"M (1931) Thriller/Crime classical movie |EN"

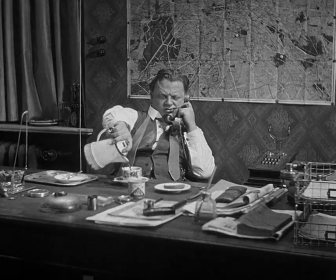5228s Was? So, noch nicht nach Hause gekommen.
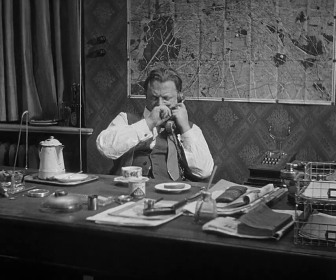5234s Ne. Habt ihr auch auf die Olle, auf die Winkel aufgepasst? Nein.
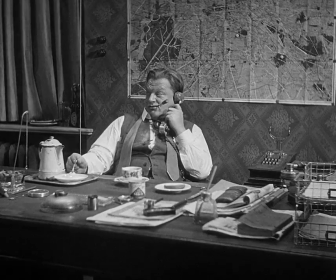5241s Nein!
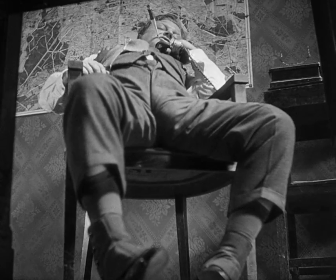5243s
At that moment where Lohmann still has not managed to figure out what is up, we get this stunning low-angle shot that makes him look gargantuan, somewhat monstrous, indeed unappealing.
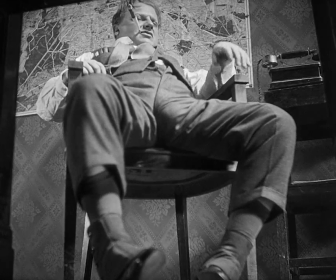5260s
I mean, why is that shot there? You see, this is the low point of his investigation.
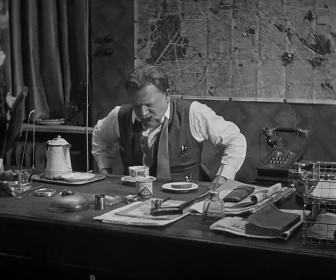5266s
He's really down and out.
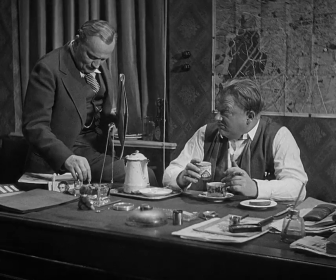5268s
He's drinking this horrible coffee and so they have the man, but they know who the man is, but they do not know where he is.
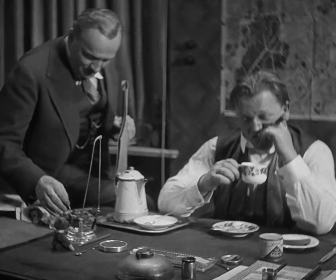5276s
And I think the camera is basically trying to pull him down.
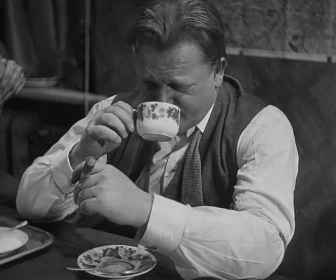5282s Ach, eine Lurke ist das mal wieder. Ich möchte dich bitten. Na, lies dir mal das erst durch.
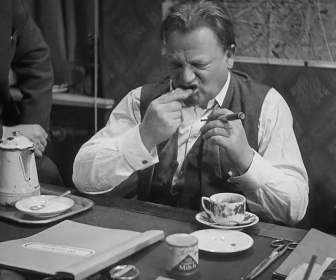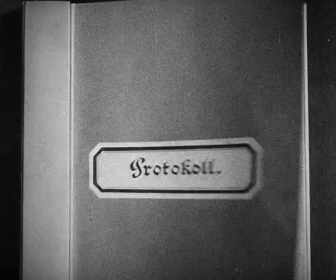5297s Du, okay? Ja. Einbruch in ein Bürohaus.
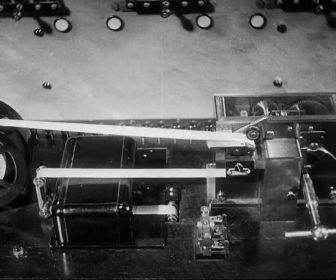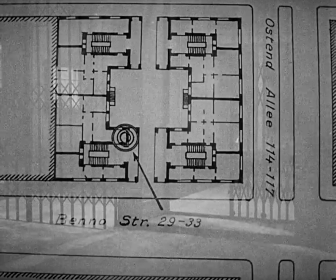5309s Einbruchstraße? Doch eine ganz ordentliche Gegend.
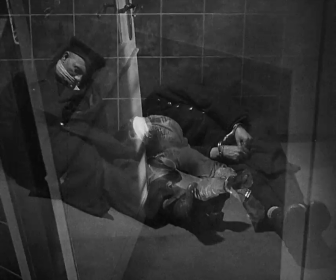5314s
We have yet again a moment where a protocol is read, and what this scene is doing is going to reiterate,
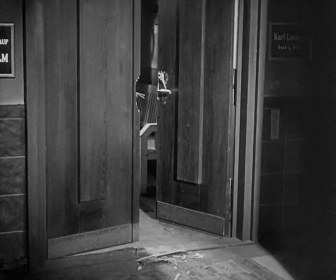5321s
and not only reiterate, but extend images we've already seen in the film.
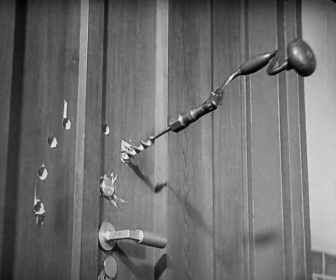5327s
It sums up what we've seen, what we already as spectators have come to understand.
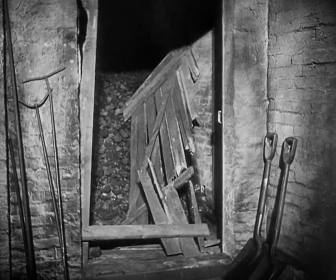5332s
We revisit the site, we revisit the plans.
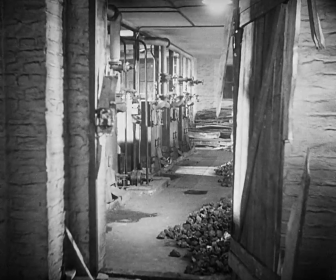5335s
These are, in a sense, replays of scenes we've seen before, and yet we're being replayed in a context where the police
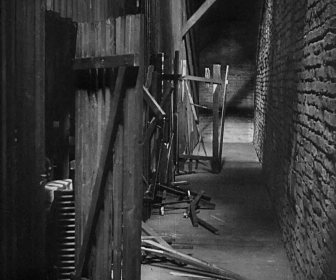5345s
are at wit's end trying to figure out what has caused these acts of violence against the building.
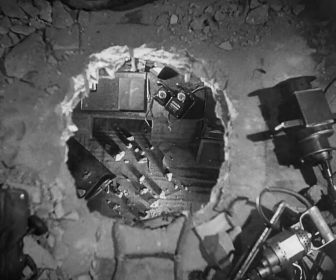5352s
We see the evidence they have at their disposal, the written explanations, the visual evidence,
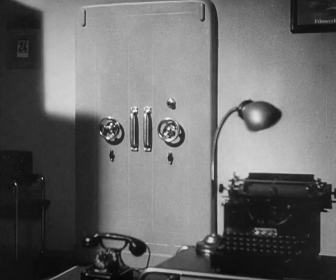5360s
the various violated spaces, but curiously,
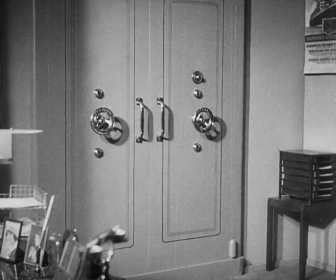5365s
the violated spaces don't involve any acts of robbery.
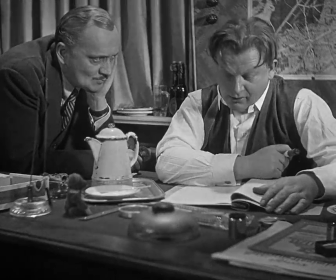5370s
The acts of violence have been for an end that also is not readily understandable.
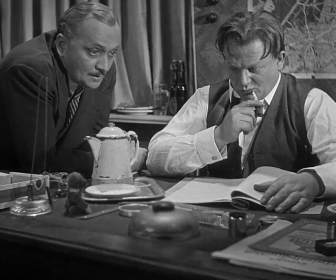5376s
And what the film is doing then is showing us evidence, evidence that we understand, evidence that we've been able to narrativize,
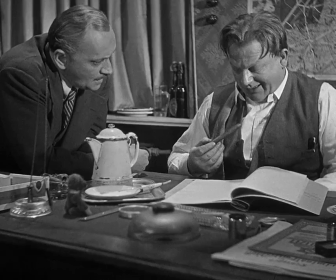5384s
and in a sense showing the police and their own inability to somehow make the connections that we have already made.
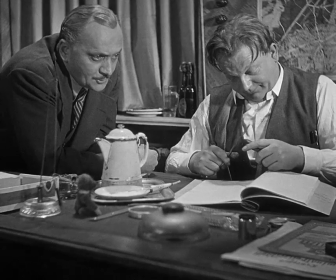5391s
Once again, this is a film that is insisting on the whole process of
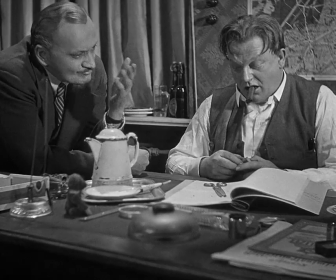5399s
understanding and putting together information and showing us how minds work.
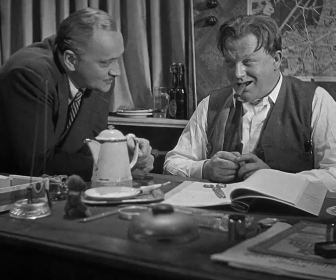5407s Roman, wenn du mir dabei helfen wolltest?
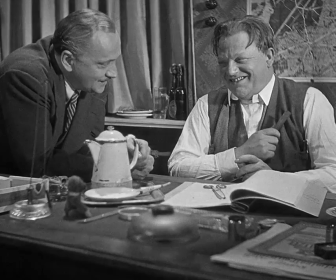5414s Nachtigall? Ich höre dir laufen. Na, dann werden wir uns den Franz mal kommen lassen.
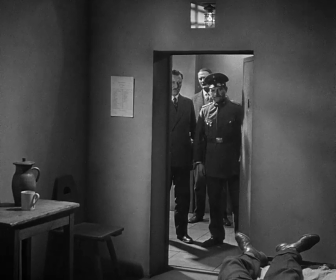5423s
Really, this is not so much a question of any plot or story as it is a question
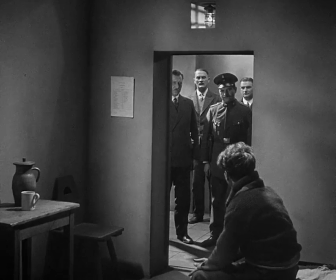5428s
of a larger kind of intelligence and the work of intelligence and the labor of intelligence.
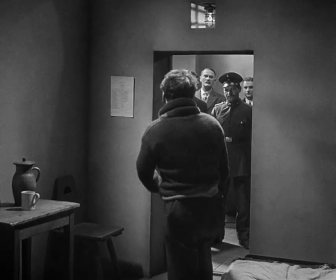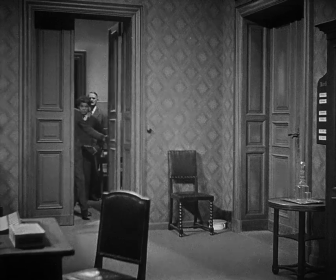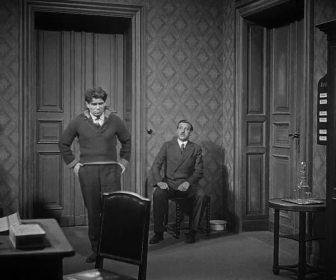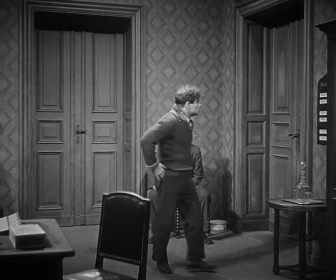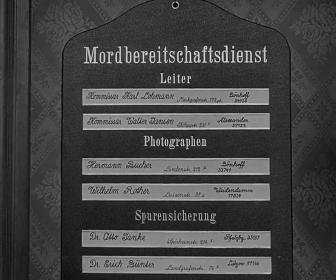5460s Bereitschaftsdienst, Leiter Kommissar Karl Lohmann.
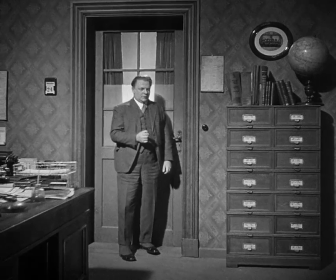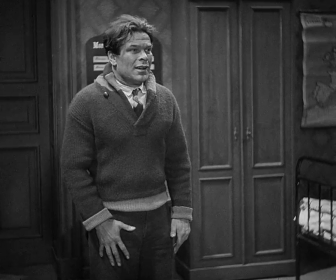5471s Ja, was habe ich denn mit Ihnen?
This is a film that really doesn't have any heroes.